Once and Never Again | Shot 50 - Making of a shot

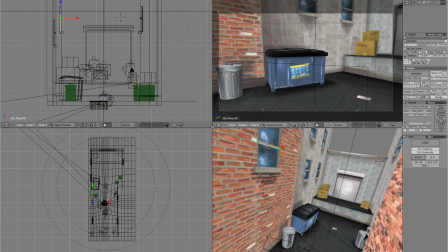249s
How I got the pieces out of Flash is I do PNG sequences, and I use basically multiple layers for each layer of the animation.
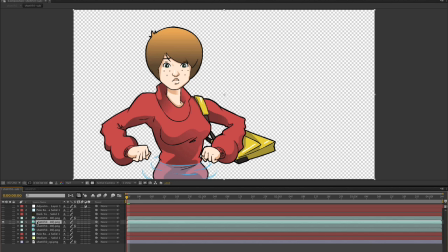261s
So, whoops, step is bring in the initial animation, which is of the girl you'll see. My computer needs to spin up. And you'll see the animation of the water surrounding her.
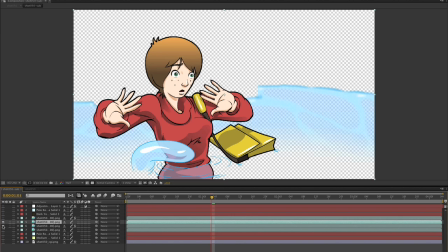277s
And then under that I have the water, which I've broken into two pieces. One is blurred, as you'll see, and the other one is not blurred, and that's to kind of give a sense of depth in the shot.
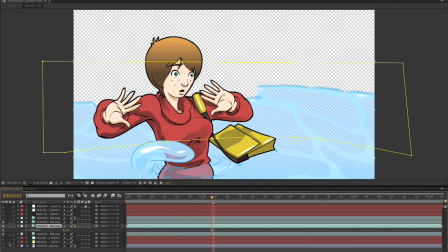297s
And then what I do is then I bring in the background, and the background is all blurred,
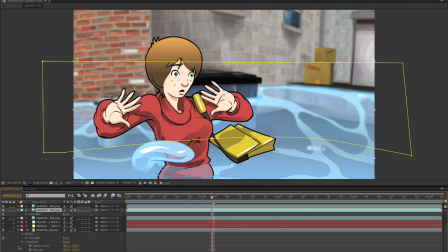304s
also to give the shot some depth.
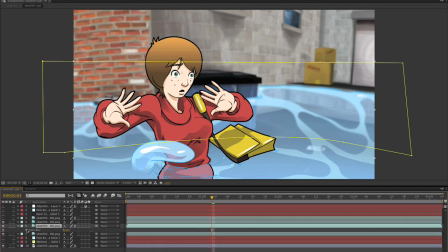315s
And the next part is I start to add in the effects.
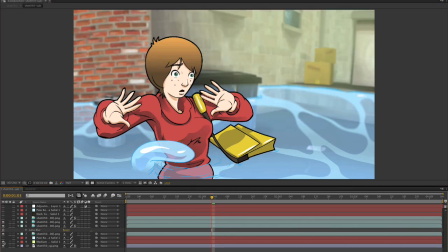321s
So I add in a little bit of yellow, which is basically just a shape with a blur on it, or a feather. And then I added something for the trash can in the lower corner over here.
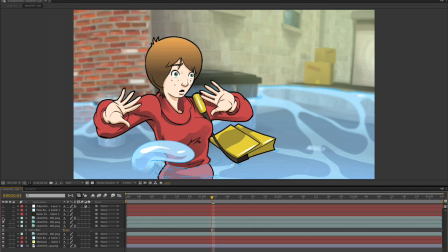338s
And what I just turned on there, I actually don't know what that does, but I think it does something later.
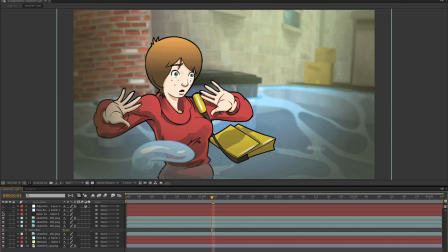344s
Then I darken out the shot. Then add a brighter light from above, so she's outside.
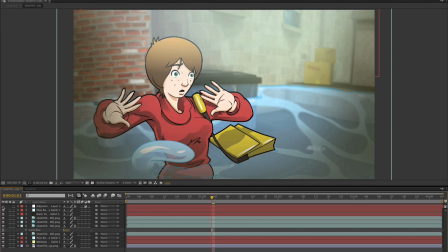350s
And then at the end, I add an adjustment layer, which is consistent amongst all the shots to give it more richness.
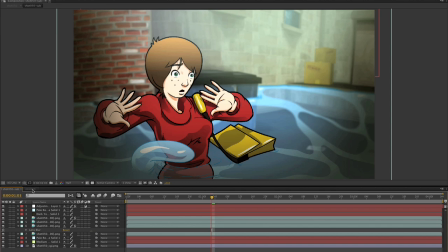359s
And then I put that shot, precompose it, into another shot that then I add grain to,
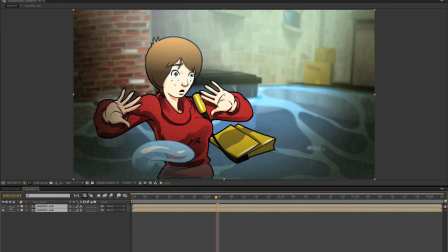365s
and then I add a sort of a haze to. It kind of just softens the shot a bit. And that's it. That's how I create a shot from beginning to end. I hope to do this again soon.
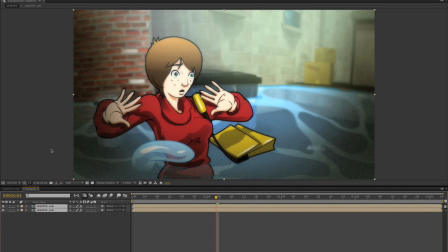380s
hopefully in the next few weeks and come back and enjoy it and I hope you enjoy my film when you get a chance to see it thanks